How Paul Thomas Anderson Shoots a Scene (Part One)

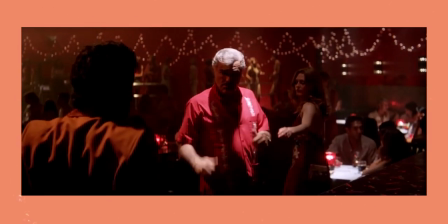4:16 And after all, that is the most important job for any cinematographer, is tell a story through images.
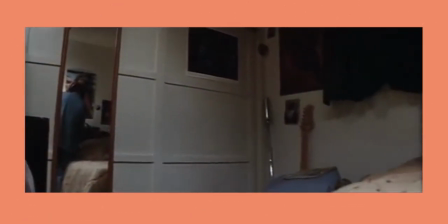4:22 A simple example of motivation being in Boogie Nights after we are first introduced to Eddie, we find ourselves in his bedroom and as the camera does a 360 pan,
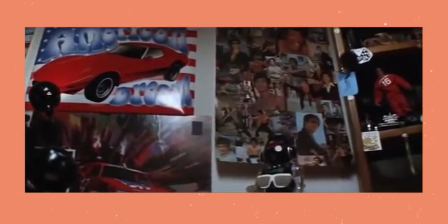4:30 we find out everything that we need to know about him in just one minute and without a single word of dialogue.
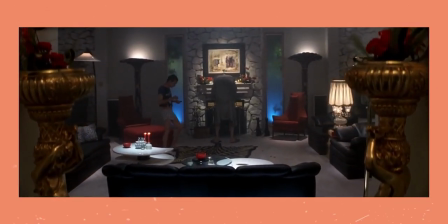4:38 In the scene where Eddie encounters the drug dealers, we are kept very wide and since the room is open, the characters feel quite small in the frame.
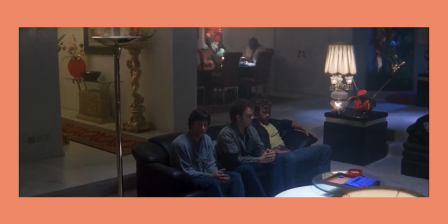4:46 There is also a theme of red throughout the room with rugs, flowers, paintings and even ashtrays being read which can suggest violence and anger.
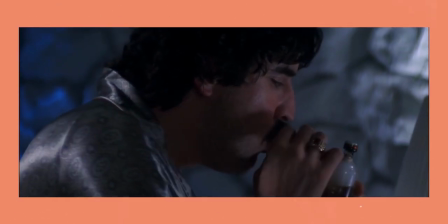4:54 As the scene becomes more tense we become much tighter on the characters and as the shootout happens the camera movements become more frantic.
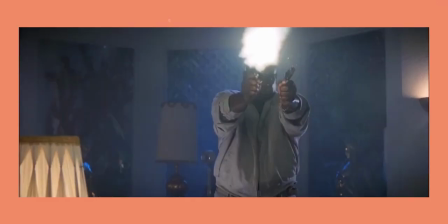5:02 Robert Aileswitz's cinematography really helps portray what the characters are feeling at that specific moment.
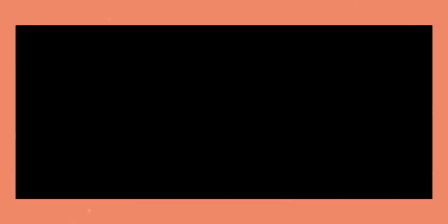5:11 There are countless long takes in Magnolia but the ones that really stand out to me are Tom
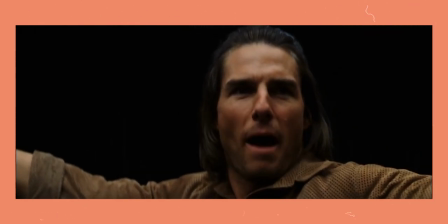5:16 Cruise's speeches with some of them being almost three minutes long without a single cut.
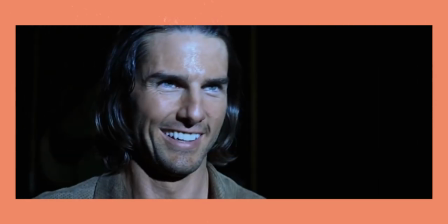5:21 In this scene, we stay tight on Frank throughout the entire speech, yet it feels so natural due to the stable camera,
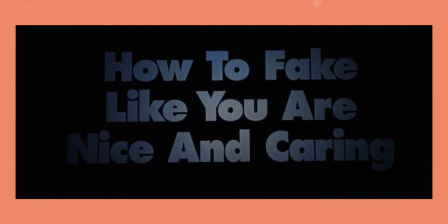5:27 and whilst they weren't using a geared head, they had an extremely talented operator.
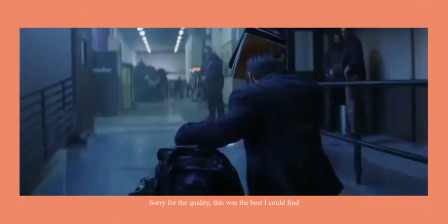5:31 Of course, I couldn't go without mentioning the more famous long take at about the 40 minute mark, where we see Stanley Spector arrive at the studio.
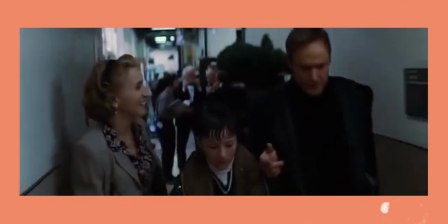5:38 The camera moves flawlessly through the set, following different actors on their way to the stage.
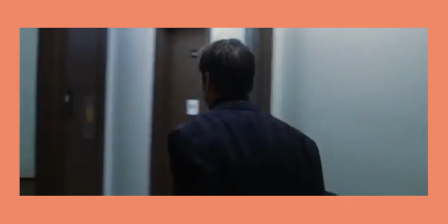5:43 With more complex movement, and how much more choreographed it was, it feels much more impressive than any of the other long takes in the film. There are many compelling scenes in Magnolia, but the scene in which Earl is on his deathbed is especially so.
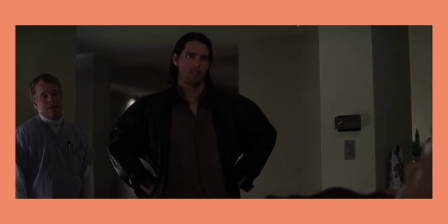5:56 Again, it's a long take with a monologue from Tom Cruise, but I'd argue it's the most powerful scene in the whole film.
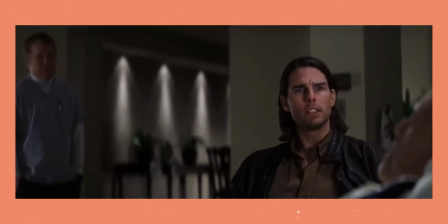6:02 The camera stays mainly static and only tilting to keep Cruise in frame.
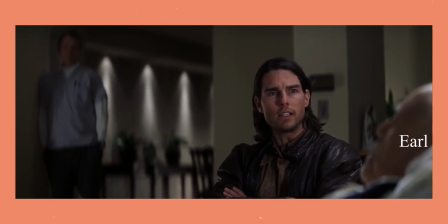6:06 The shot has depth to it, in which we have Earl in the foreground, Frank in the mid-ground, and Phil in the background.
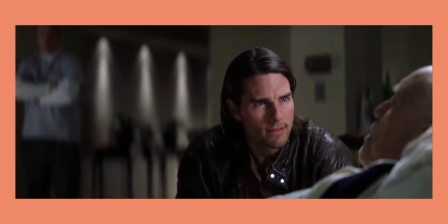6:13 Even though Phil is out of focus, we can see his discomfort throughout the scene, and when we later cut to his reaction shot, we can see how much the speech is really affecting him.
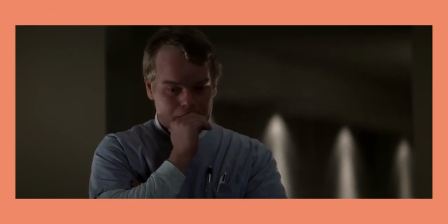6:21 There is also no music in the first half of the scene, allowing the audience to focus on the dialogue and raw emotion that is taking place.
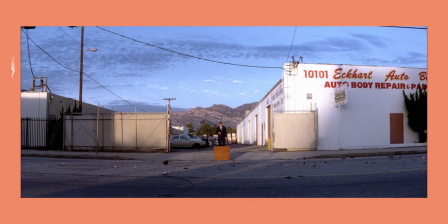6:29 Moving on to Punch Drunk Love, where we are again greeted with natural-looking, yet incredible cinematography.
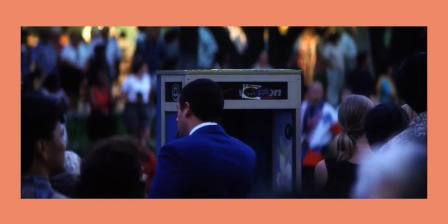6:36 Throughout the film, Barry is wearing a blue suit, which is an indication of loneliness, a theme throughout the film.
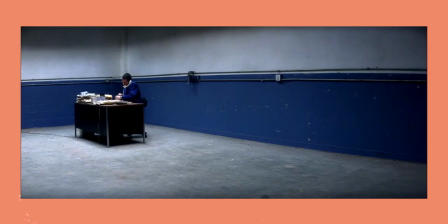6:41 Blue is also found in his office and very plain apartment.
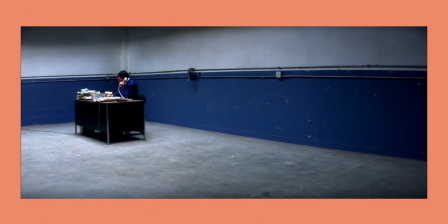6:45 This just goes to show that you can't have good and meaningful cinematography without having an exceptional production designer.
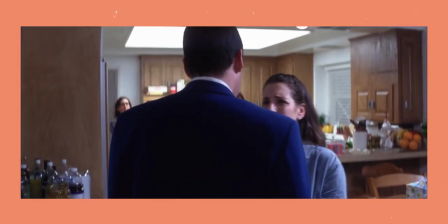6:51 Much like his other films, we follow the characters around using steadicams or dollies, and we are even introduced to locations using this method.
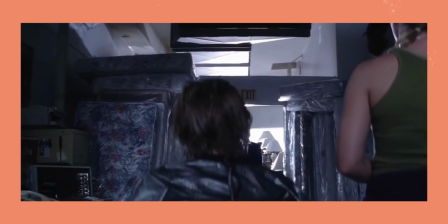6:59 When using the dolly, it is either a controlled dolly-in, where it feels natural, yet important,
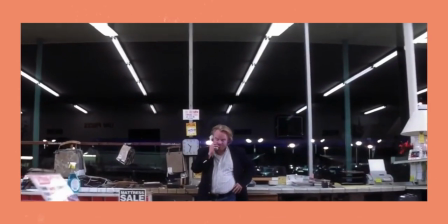7:04 telling us to focus on the character, or his signature, fast dollies-in, where we quickly fly towards the characters in a chaotic way.
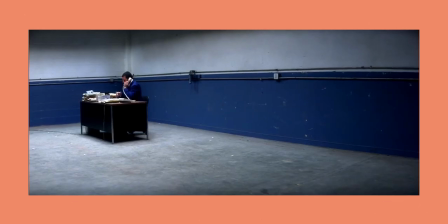7:11 An example of meaning behind the shot being this famous frame from the film. We see Barry at his desk in the office, where the walls match his suit in a dark blue, which as I mentioned, indicate loneliness. We are also given the indication through the composition in the frame, where Barry is pushed all the way to the left of the shot and given minimal looking room.
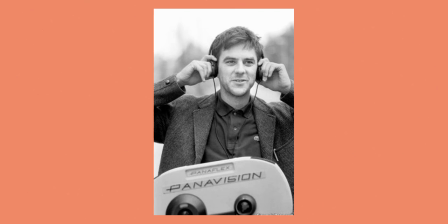7:31 Throughout Anderson's films, we are told a lot about how the characters are feeling from the colours that we can see in the shot.
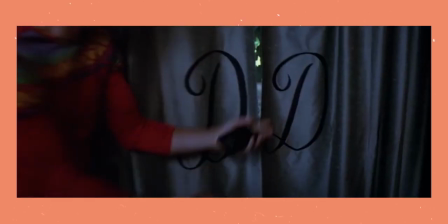7:37 Whether it's what they are wearing, or a light shining upon them, colour plays a huge part in the cinematography of his films.
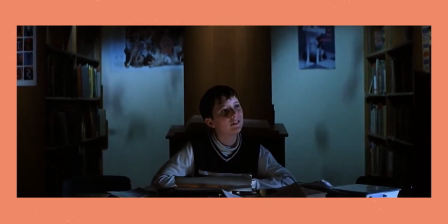7:43 It's clear that he has a love of camera movement as well, as he is known for the long tracking shots in his films.
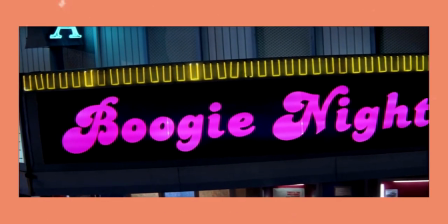7:49 He is also known to have used discombobulating camera movements, which make the audience feel disorientated.
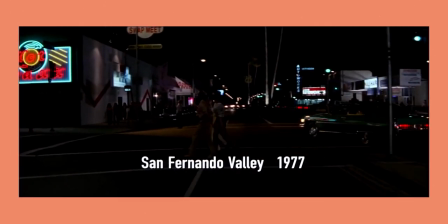7:55 Most famously is the opening shot from Boogie Nights. He also likes to let scenes play out, allowing characters to just exist in his worlds.
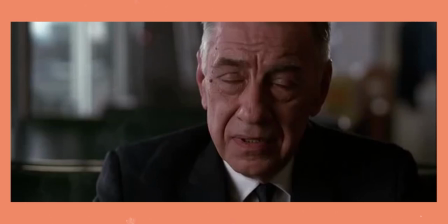8:12 Paul Thomas Anderson has shot everything on film, mainly using standard 35mm. however he did use Super 35 on Hard 8.
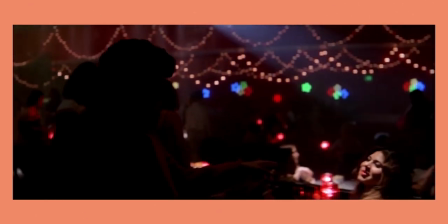8:20 With Boogie Nights he used several different film types to distinguish between the 70s and the 80s.